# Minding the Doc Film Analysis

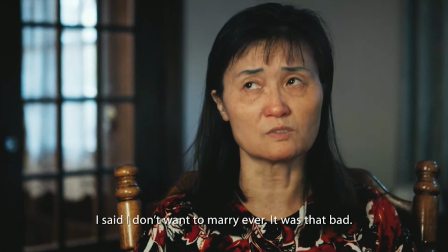[4:08]
The audience sees his mother's guilty expression. The camera stands in to confront and capture her face and shaky voice.
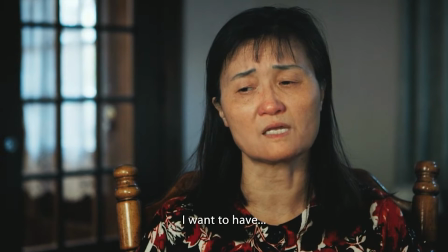[4:17]
It forces not only his mother, but Zach and Kiera to confront their past,
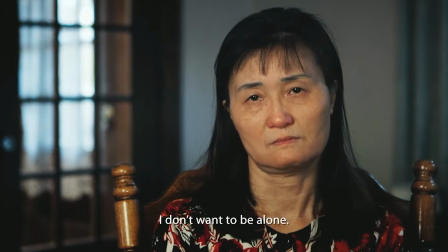[4:22]
present, and future in order to move forward and grow from the things they lived through.
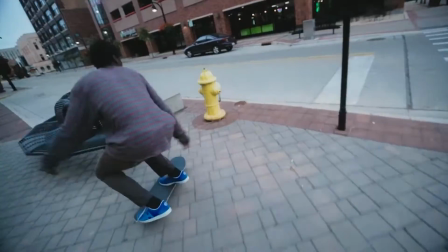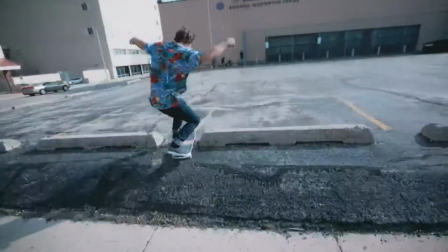[4:33]
What you're looking at right now is the use of poetry mode in Minding the Gap.
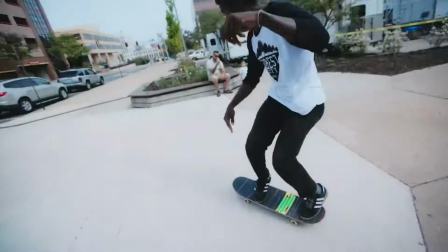[4:39]
The filmmaker uses the long skating shots to transition from one story
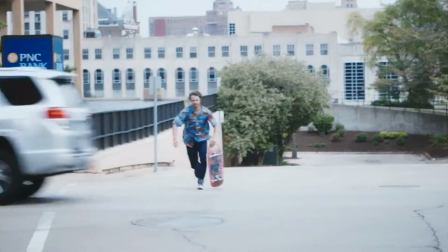[4:43]
to another or in the case of this film from an uncomfortable topic to the next one.
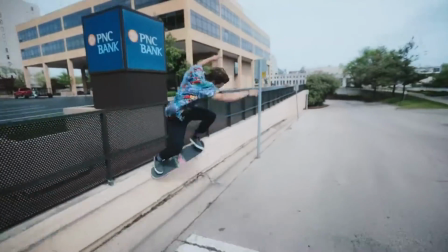[4:49]
This technique is used to help the viewer emotionally transition to the next topic.
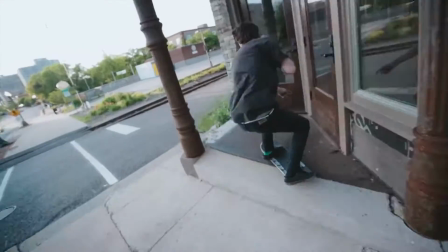[4:56]
In this clip the filmmaker adopted poetic and observatory mode styles to turn it into emotional realism.
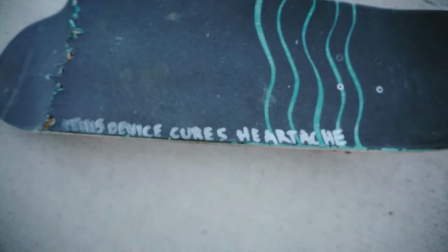[5:05]
This emotional realism transforms the way the viewer engages with the film and the social actors point of view.
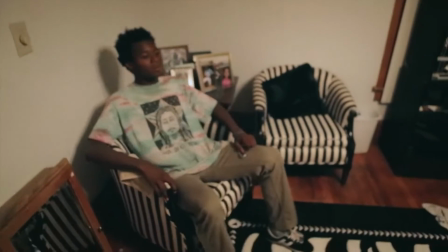[5:13]
Next we're going to look at the forms of documentary style that make up the aesthetic and narratory structure of the film.
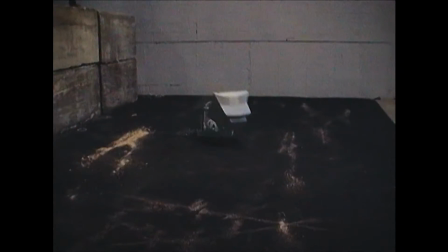[5:21]
The filmmaker uses observatory expository and participatory modes to tell the stories.
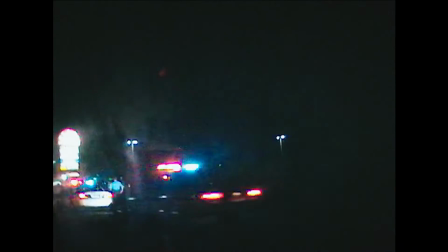[5:27]
In this section of the video essay we're going to look at the ways the filmmaker makes use of
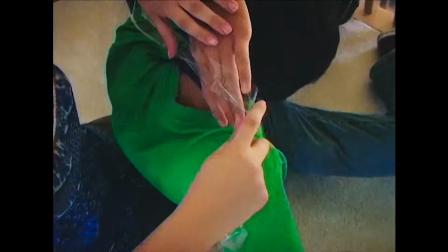[5:33]
observatory and expository modes during the interviews where he uses
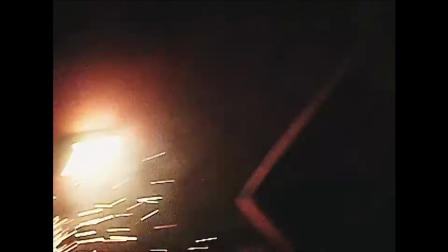[5:38]
composition of archival footage and editing techniques that together create a
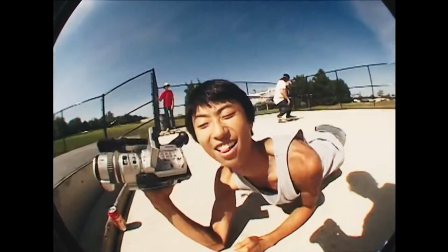[5:43]
coherent sense of storyline based on the time and space the scenes are taking place
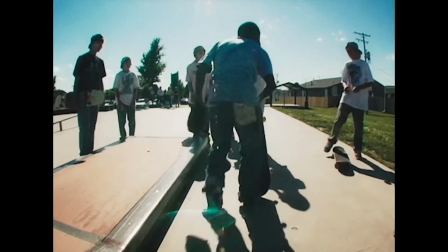[5:48]
during the interviews the expository and observatory modes
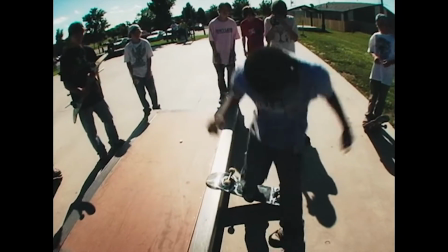[5:53]
of documentary intertwine helping the viewer understand the social actor's point of view
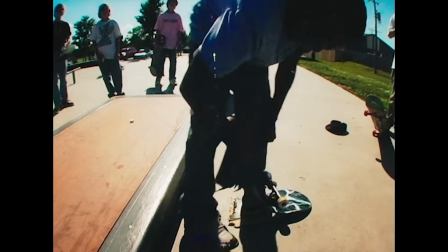[6:00]
The expository style is not only when the social actors are exposed to talk about their trauma and personal experience,
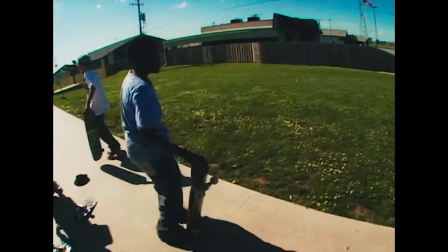[6:07]
but also the footage that has been recorded throughout the years.
I got disciplined.
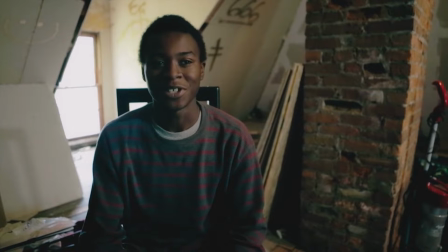[6:13] And I wasn't able to skate for a while.
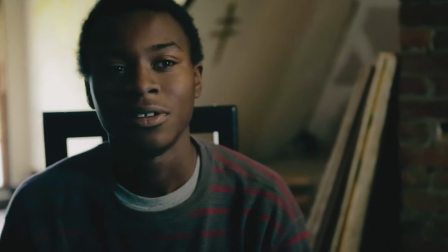[6:17] How did you get disciplined?
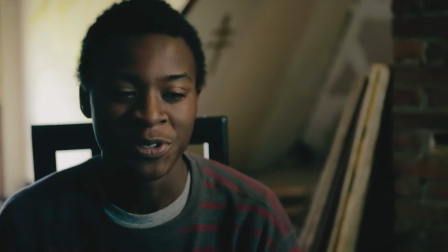[6:21] Uh, I mean, well they call it child abuse now, but it's not really child abuse.
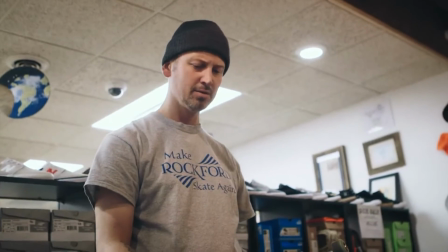[6:29]
First during this process, the filmmaker uses close-ups exposing the psychological realism and the inner
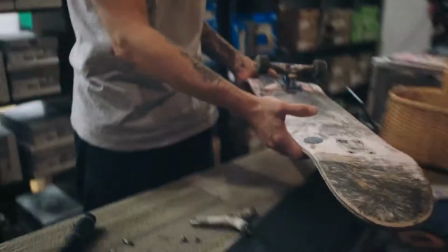[6:36]
state of the social actors throughout the interviews that tend to hold close-ups longer than usual.
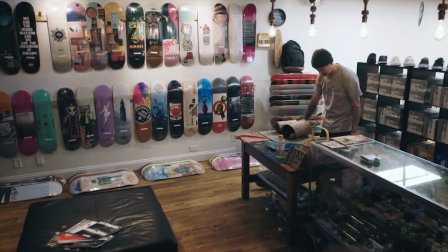[6:44]
In the second part of this process,
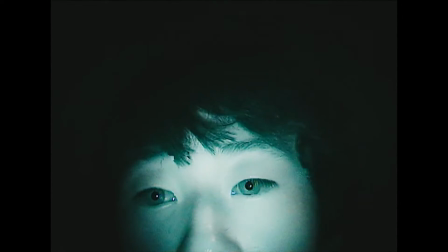[6:46]
the filmmaker just opposes the evidence of archival footage that illustrates and exposes the social actor's point of view,
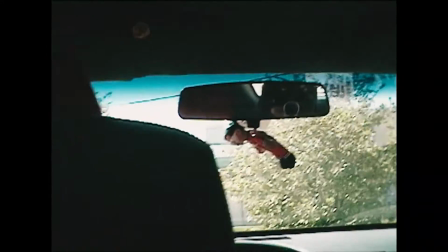[6:54]
which gives meaning to their ideologies shaping the story of each actor and the aesthetic structure of the film.
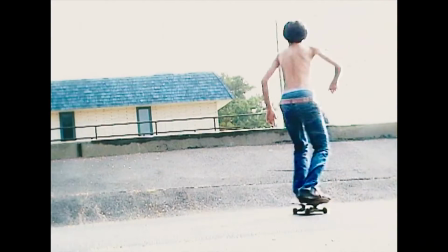[7:02]
This technique brings the viewers closer and takes them along the social actor's journey.
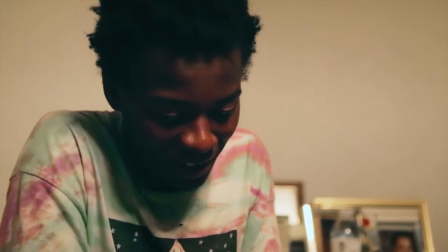[7:08]
Evidentiary editing exposes the discomfort the actors feel while talking about sensitive topics such as child abuse and the case of Kier.
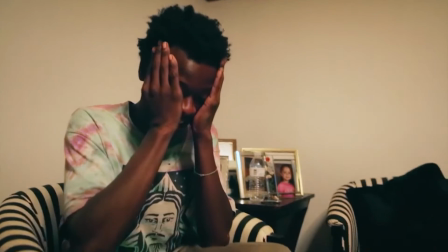[7:17]
The meaning of these images examine psychological realism.
It's just really difficult for me to explain right now.
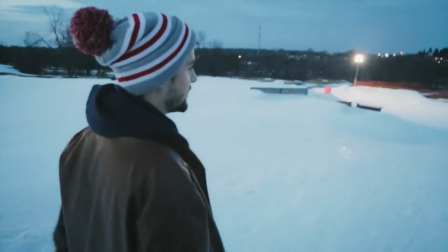[7:28]
The third aspect of narration are the tools the filmmaker utilized to bring the film to life,
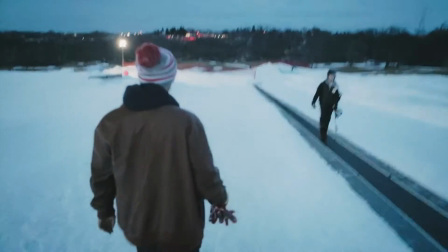[7:34]
creating a link between skating culture and filmmaking by documenting the life of these young people on a personal level.
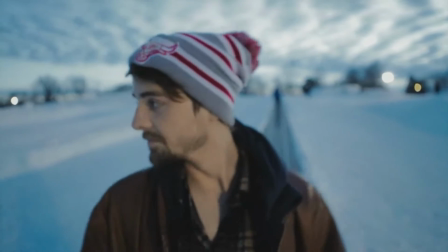[7:43]
With these wide lenses, camera, sound, location, and skateboarding skills,
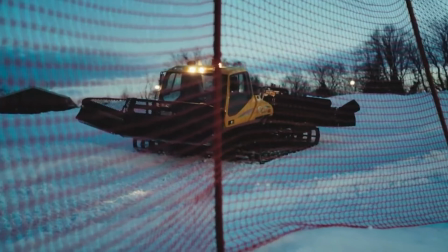[7:47]
the filmmaker was able to capture the life of his group of friends and their ability to skateboard,
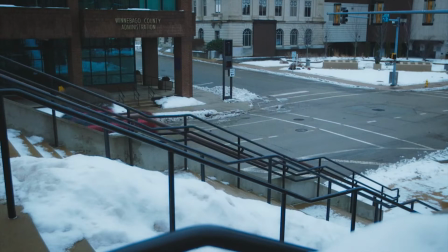[7:53]
creating a documentary that exposes the struggle of this subculture.
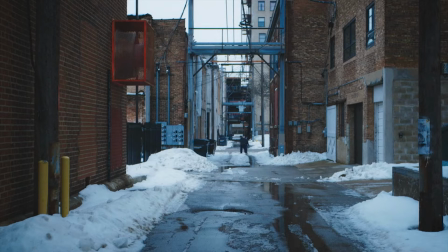[7:57]
The camera became an extension of the group to the point where they became unaware of its process. As the person holding the camera, you get treated a little differently.
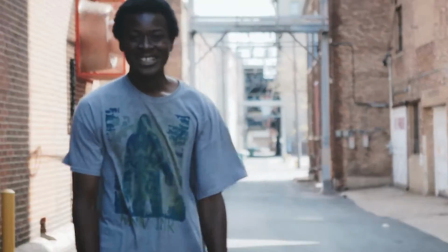[8:07]
There's just this slight little social acceptance that you get from it and there's power in that.